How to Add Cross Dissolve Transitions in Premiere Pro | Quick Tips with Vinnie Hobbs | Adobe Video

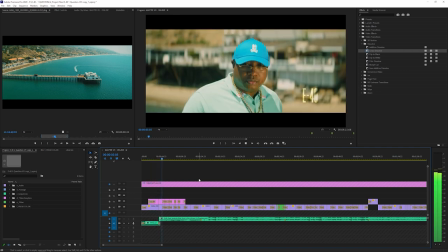[0:09]
Hey what's up guys, I'm Vinnie Hopps from VHPost.TV and today I'll be showing you a few tips and tricks that I use in Adobe Premiere that will help you edit faster and more efficient.
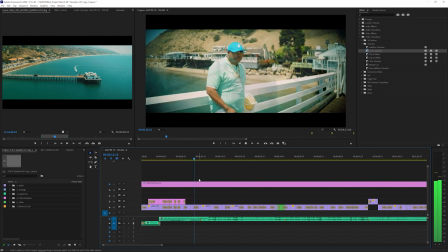[0:17]
Now that we've gone over transitions, I'm going to talk about one of my favorite transitions, the cross dissolve, and how it can be an effective storytelling tool in Adobe Premiere.
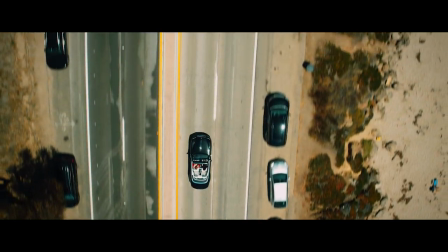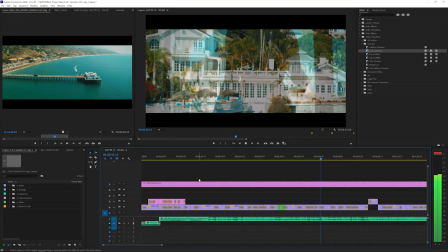[0:30]
A cross dissolve transition is a great transitional editing technique that basically represents the passage of time.
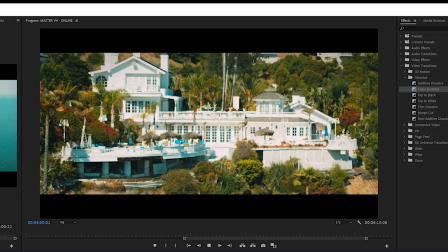[0:37]
While fast motion is also a great technique to show time passing, cross Dissolves are much more common and easier to do.
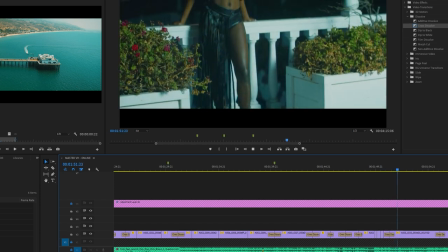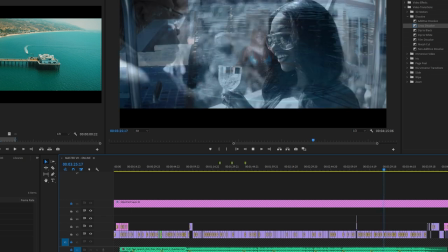[0:49]
For E-40's one question video, I used the cross dissolve to bend time a little bit and show that time is passed in between each cut.
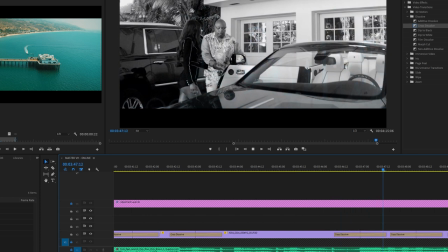[0:55]
This was a very effective technique to tell a story in a short music video.
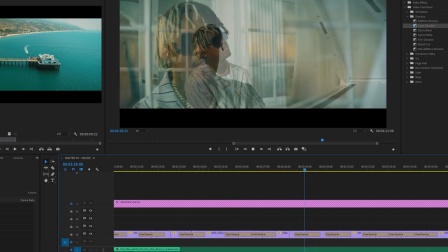[1:00]
Cross dissolves aren't always the right answer, but it can be an extremely effective technique if used for the right narrative.
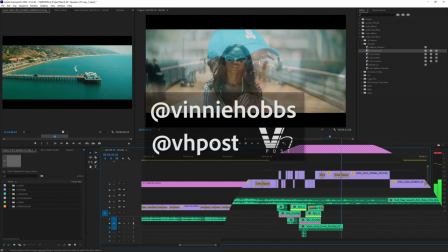[1:05]
Again, I'm Vinnie Hobbs, see you on the next one.